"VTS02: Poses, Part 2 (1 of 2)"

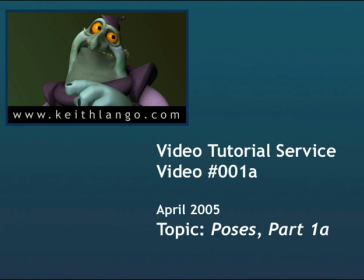1s
Hey folks, this is Keith again. Welcome to the second installment for you special March subscribers of the video tutorial service. We're going to keep going with our idea of poses here. We're going to look a little bit deeper into some of these finer aspects of posing, so without too much more delay, let's get right down into it.
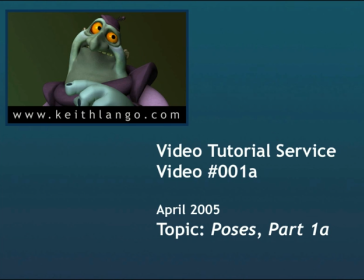19s
First thing up is I want to talk about something called flow lines.
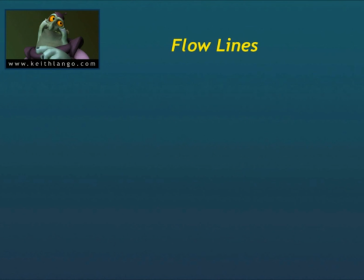24s
One of the best things I ever learned about poses was understanding beyond line of action that all the parts of a character are creating a flow, a visual flow. And body language is important because we feel body language, but we don't look at body language very often.
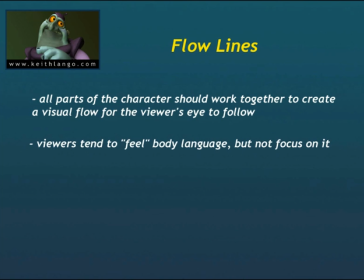43s
When we look at a character, when we look at a person, we tend to look at their face. We're reading the face. The face is communicating so much, but we sense the body language and we can feel the body language, but we're not focused on it. So good poses are good for underlying those things, but the best poses are going to draw us to the character's face.
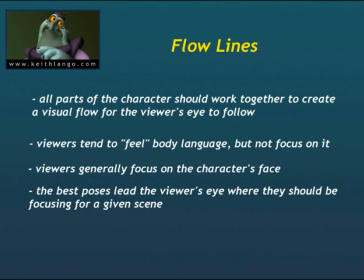62s
Or if the character's face is not what we're supposed to be looking at, the best poses will draw us to the thing that we ought to look at. And so when you take a look at your line of action, don't just look at the single line of action, but also take a look at where your arms are going, where your legs are going,
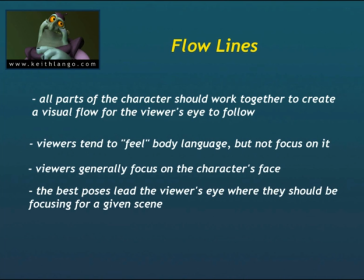78s
where other visual elements in the scene are working together to see where the lines are flowing. Do we have a clean flow from the hips on up through the head, if the face is what we're looking for?
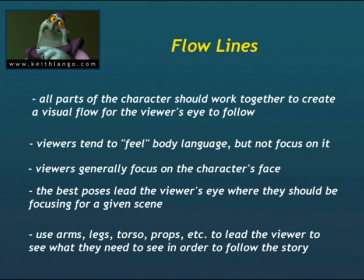89s
Do the arms run right out up into the face? Taking a look at a couple of poses right here from Mickey,
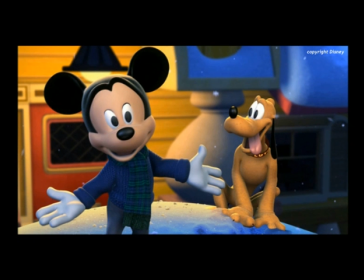99s
again, some scenes I animated for Mickey's Twice Upon a Christmas, you see that there's just such a nice flow. Everything from the fingertips runs right up through the shoulder, right into the head. From the feet runs up through the hips, through the torso, and up into the head. Everything's leading to his face because this is a very happy moment for Mickey.
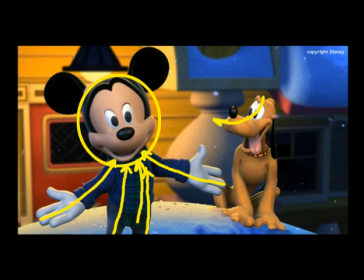116s
He wants everybody to come on inside and enjoy some hot cocoa, and so everything's driving up to that part of the face. It's important to know where your body parts are lying.
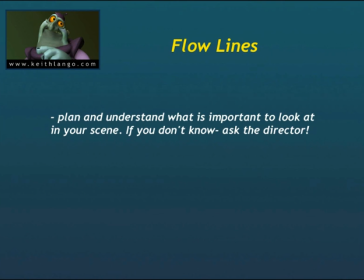127s
Don't just stick an elbow out there, and don't just, put a hand here or put a hand there or kick a leg over there just because you think it looks interesting. One of the bugbears that we fall into is animators is sometimes we force principles onto a moment,
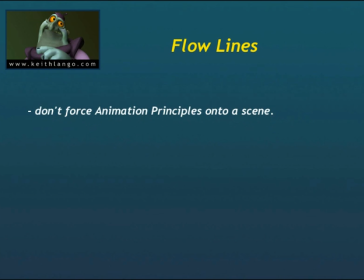143s
and I see it a lot. And what I'll see is somebody will give me a piece of animation, and I've done it myself, where they'll give me a piece of animation and I'll see elbows are out and the hands are out and the legs are out and the knees are out and everything's out,
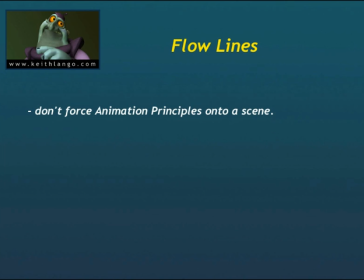158s
and I can say to myself and to people who watch with me, this person's going through their silhouette phase. Now, it's important to have clean silhouettes, but if you force silhouettes, then you start breaking the lines, the flow lines, which will bring you to the point that you need to look at. So take a look at your poses.
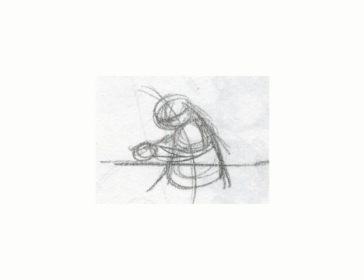176s
And again, the best thing to do is do this in your thumbnailing stage, where you can draw the line from the hands with an arrow right to the head. Does it flow cleanly? If it has to make too sharp of a turn, then it's not working. And so, as much as possible, try and keep your poses clean.
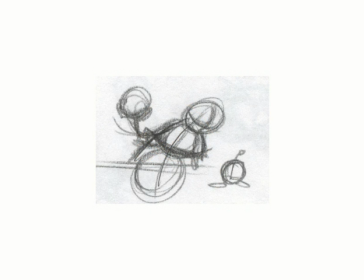193s
Try and keep the poses with lines flowing to the face, if the face is what we're supposed to be looking at, which it is most of the time. And if it's not supposed to be the face, then let's go ahead and build the flow so that things are seen where they need to be seen.
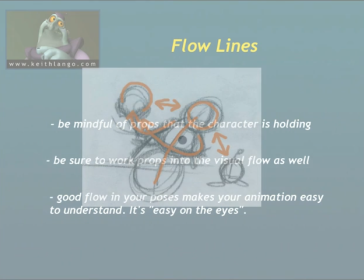208s
And you can do that with the line of action, you can do that with arms, and you can do that with legs,
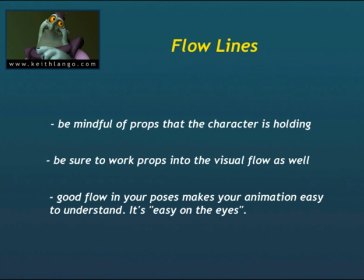214s
you can do that with secondary characters, you can do it with props. Take a look at all these things. And definitely remember that whatever your character is holding is a part of them. So if they're holding a sword, or if they're holding a gun, or whatever they're supposed to be holding, why does it have to be weapons? Maybe they're holding a flower.
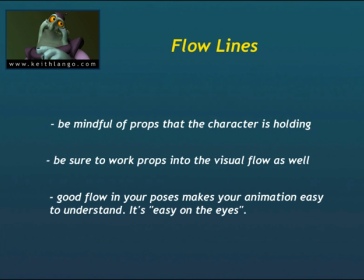233s
Try and work that prop into the flow line as well, so that it does not break the flow of where things are supposed to be going. Everything has to work together. There has to be a concert to it. If you don't work everything together, then you start interrupting yourself.